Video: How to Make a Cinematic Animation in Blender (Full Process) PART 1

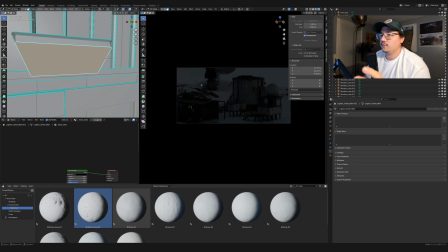(27:30)
All right, so I ended up having to restart, and I just turned off the physical starlight add-on because I think that might have been bogging my system down. I also switched to CPU instead of GPU. Now that seems to be a little bit more stable here in the device settings.
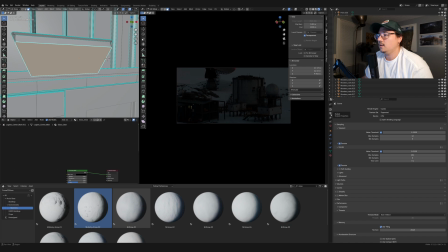(27:46)
And then I just used a simple HDRI for the background lighting. I think that gave me a lot more of an even lighting that I was looking for without needing to do too many complex things with like lighting and all that. A lot of the lighting is going to be coming from like the buildings themselves.
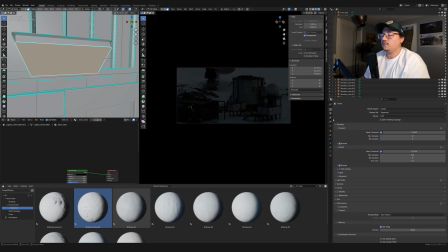(28:06)
So there's going to be a lot of this like artificial lighting from the buildings, and that's going to be setting the tone. The lighting for the environment just needs to be like a very neutral, snowy, overcast type of lighting. So I'm okay with using like a really simple wintry, cloudy HDRI from Polyhaven.
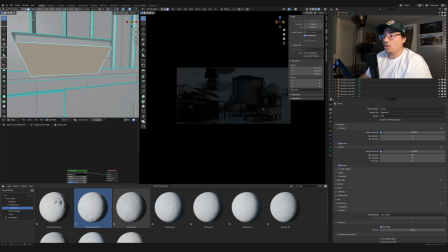(28:23)
Okay, so I'm also spending a little bit more time in this initial build out of the base, because once I have the base built and the scene set how I want, then I can go in with the camera and just get the rest of my shots. So the very first time you make the scene, always going to take the most amount of time.
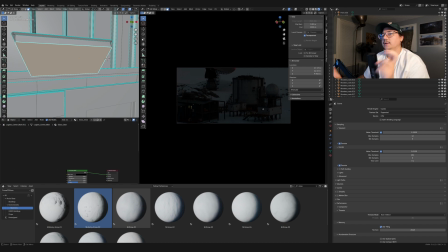(28:43)
And then once the world is kind of built, then you can just play within it. So here we are. I turned up all the lights inside of this building.
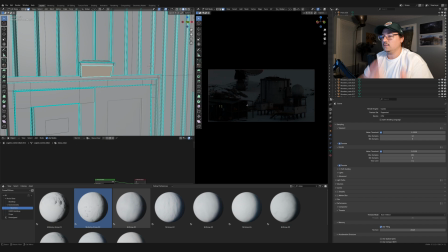(28:56)
I had to take this logistics center and make the instance of it real, so that I can get access to all of the lights and everything.
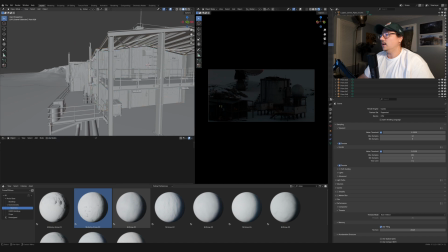(29:03)
And I noticed that a lot of the lights that are in this model are mostly interior.
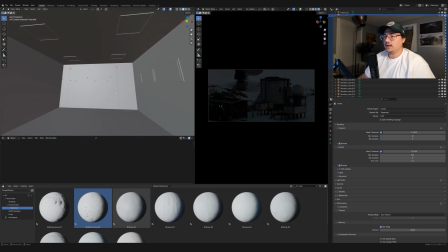(29:10)
So there is some very basic kind of like interiors here, which is good because you can see, like, if I zoom in here, you can see there's like lights coming out of the windows, which is a really nice detail to have.
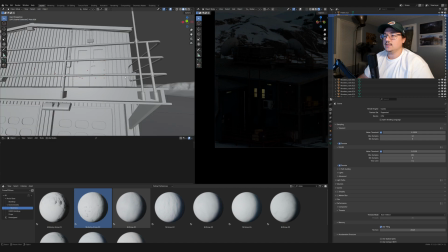(29:21)
There's like these overhead drop ceiling lights inside, but not a lot of lights on the outside.
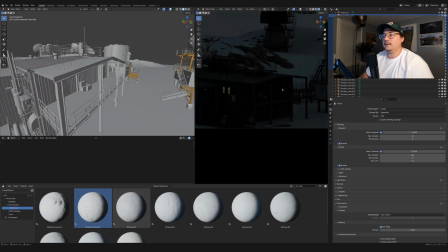(29:26)
So I'm gonna do a little bit of starting that kind of dramatic, something's going wrong here. And I'm gonna start with these lights outside, these overhead lights.
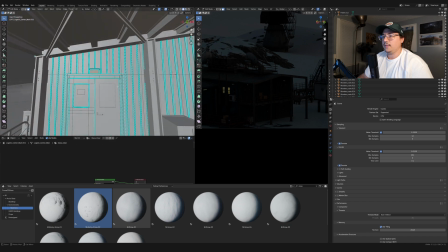(29:39)
I'm just gonna make them red because that's, I think that'll kind of give us that initial red glow that something is wrong. So I'm gonna find the emission for that, and I'm gonna just change it to red, and hopefully that will do something. It can be, keep that white.
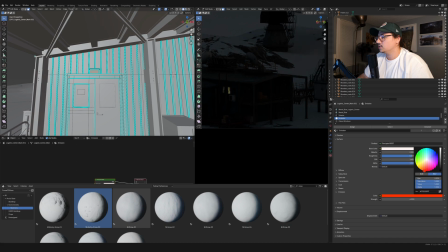(29:58)
I'm gonna change it to like a reddish color, just like increase it a bunch. Okay. So I increased it a lot.
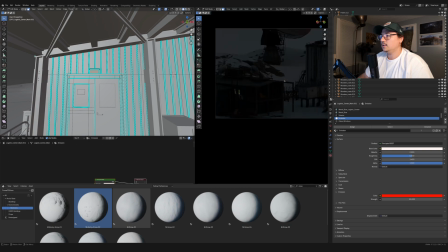(30:14)
I think that's helping, but it's not giving me like the red light that I want. It's giving like a nice bit of red everywhere, which makes it seem like alarming, but it's not red enough for me.
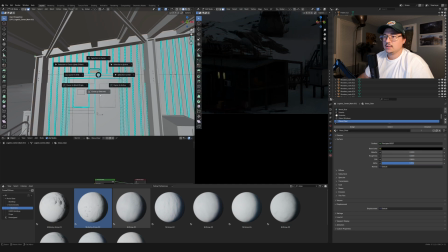(30:29)
So I'm going to go into edit mode for this, set the cursor here, and just add a light.
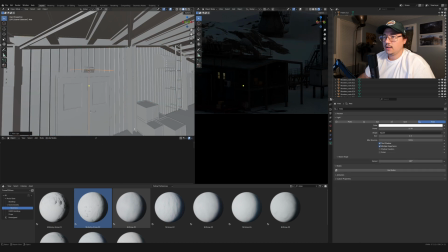(30:36)
So I'm gonna go into light, add an area light, and I'll make this red. So then I can really get that, that dramatic look.
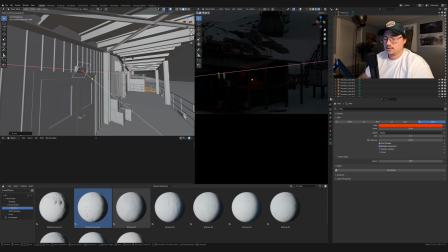(30:51)
I'll kind of point it out, scale it to the size of the light a little bit.
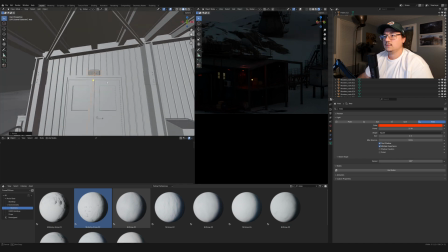(30:58)
Okay.
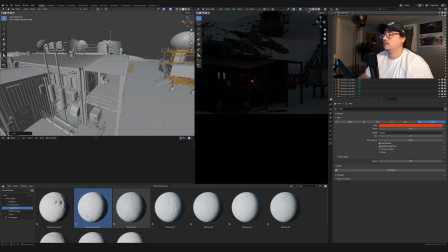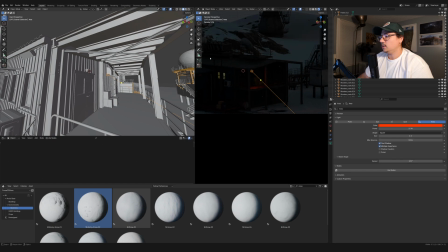(31:05)
I'll bring the spread in. I don't need it to be, I want it to kind of look more like a cone.
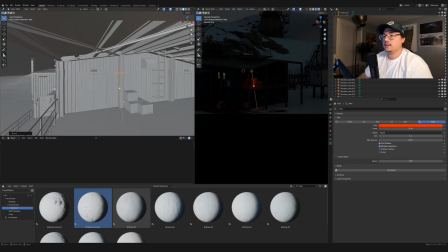(31:13)
So I'm gonna kind of tilt it down like that. Just place it somewhere here.
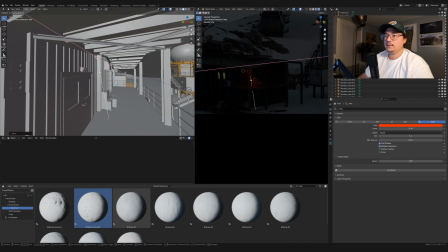(31:21)
Hidden, but enough that it is like scattering onto the environment.
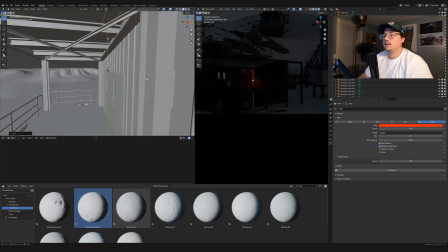(31:31)
Maybe I'll put it here so that it looks like it's coming off of that post.
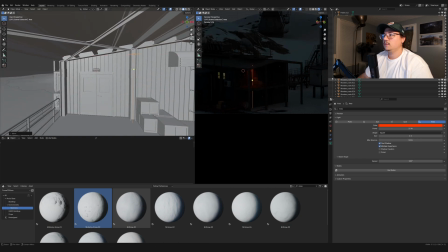(31:39)
Yeah.
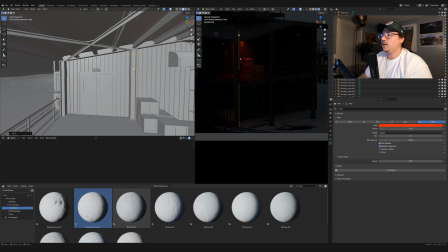(31:39)
And then there's a nice bit of like separating with this post in the foreground and then the light there.
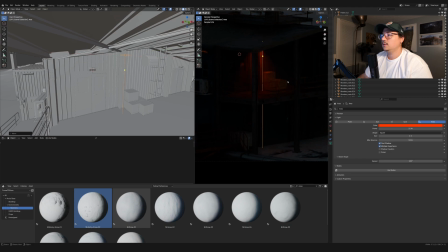(31:49)
So that's good. I'll just leave that like that. And then when I animate this, I'm gonna be making that light like flash or something. So I'll put one there and I'll put another one by the other door.
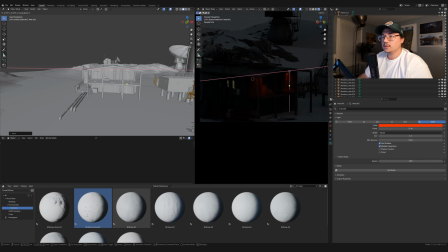(32:04)
So I'm just kind of moving it over this way. Put it here.
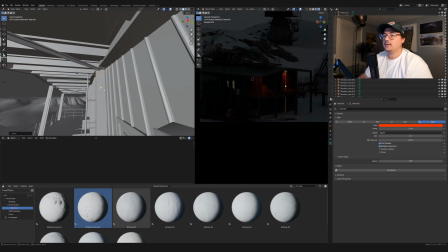(32:11)
So you don't really see the light, but you can kind of assume that there's a light there.
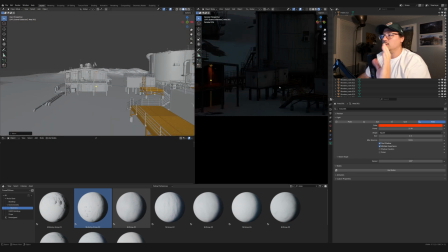(32:18)
So those two are connected. I want a couple floor lamps, like those kind of floodlights that you have, like, if you're doing like road work or whatever, like the stuff that you see. And I want to kind of have maybe a couple like around here to fill out the space.
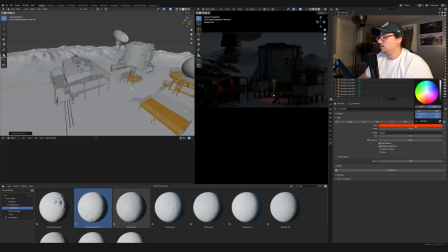(32:35)
So I'm just going to duplicate the light I have here. I'm going to turn it from red to white. And then I'm just going to like 90 degree and then drop it down.
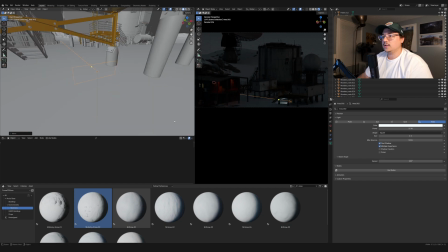(32:48)
So that it looks like they had maybe some like,
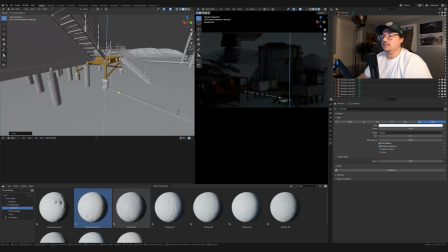(32:54)
like if they were outside, they needed some lights to light the area
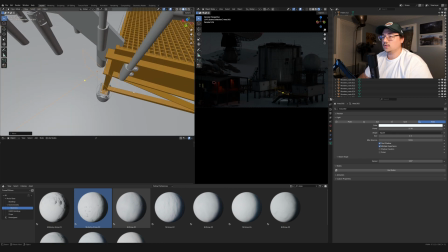(33:00)
or light like the ground so that they could see it. So I'm gonna kind of stick it on the corner here. So then it's lighting that space.
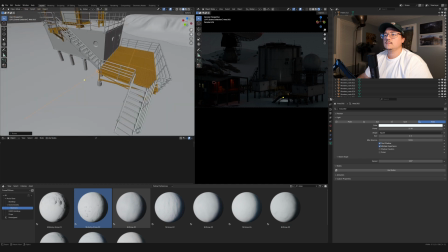(33:08)
I do want to tilt it down some. Maybe I'll even kind of elevate it a little bit more.
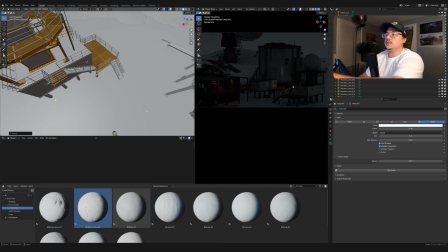(33:17)
So just want to like bring your attention into this area over here on the right. I want to bring your attention there.
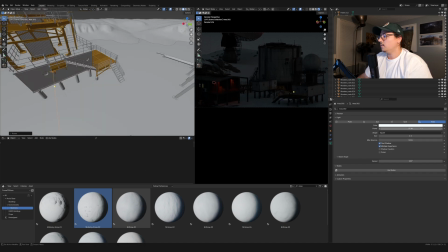(33:23)
So that's how I'm setting up this light. And I might increase it to be like really bright white. Yeah. Yes, that's better. That's better.
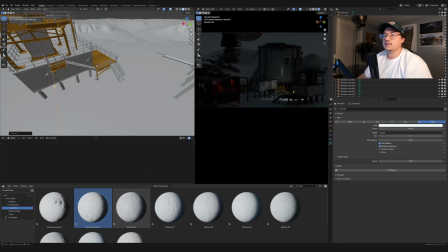(33:37)
Okay. All right, that's good. And then I'll take that and duplicate it and bring it somewhere else.
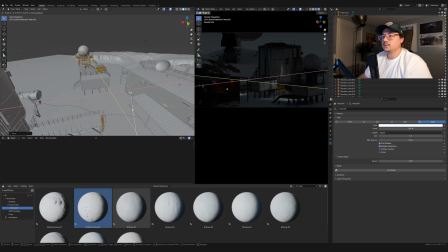(33:46)
Maybe stick it like over here.
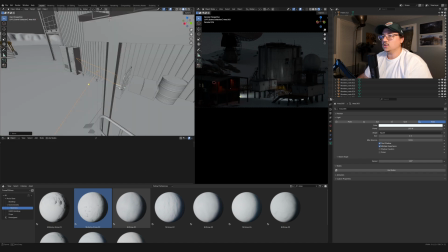(33:51)
I want to cast these long shadows
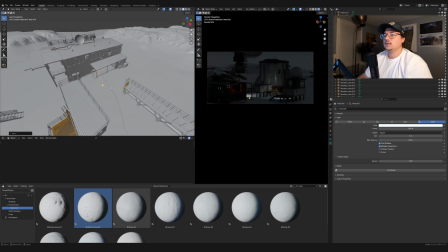(33:55)
across the floor, these like long scattered shadows, so that it seems like maybe a light got knocked over.
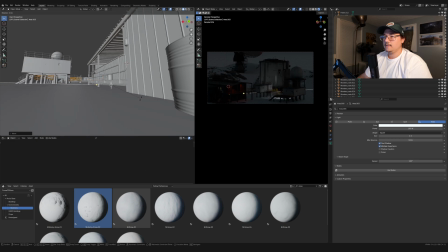(34:03)
It makes it a little bit more scary, I think, more spooky. Also, I think because I just saw Nosferatu,
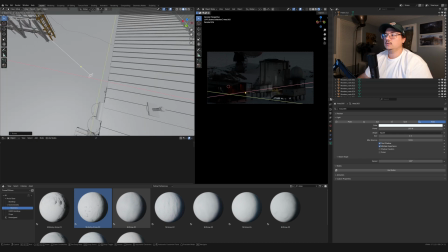(34:12)
that movie had a lot of really good light and shadow play.
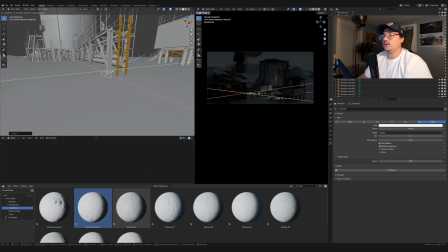(34:19)
That movie did a really good job of using shadows and strong lights and strong shadow, like using long shadows and strong lights and really minimal lighting to give you to kind of sell the atmosphere in a really good way.
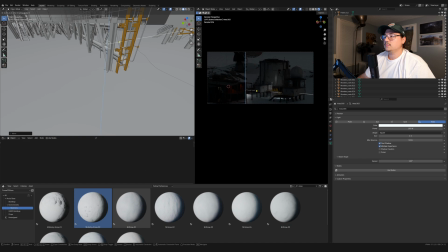(34:33)
So I really like that. So I'm just trying to kind of capture that same feeling here. I can bring down the spread of the light too to really like make it like a flashlight.
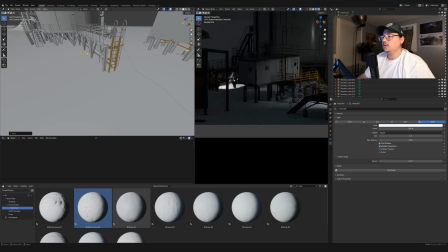(34:48)
Then like putting it behind the structure will attract your eye to this area because it's kind of casting light through this area and there's like shadows and stuff. So I like that, kind of like here. Might go with that.
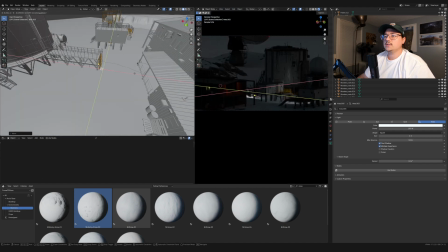(35:06)
I want a couple area lights just like on structures,
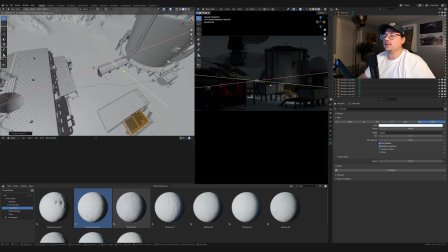(35:10)
and then I want to maybe like 1 or 2 lights that are very clearly just have been
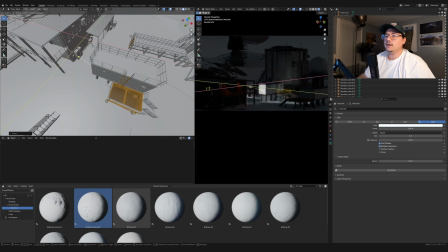(35:18)
knocked down or something.
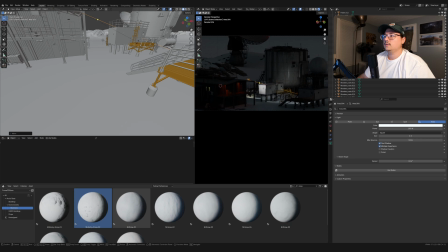(35:20)
So having a light here looks good, and this also brings attention to this area in a nice way. I'm just gonna bring out the spread a little bit. That's too much. Do like 90. So that looks good. Then there's like a good focus on this spot right here.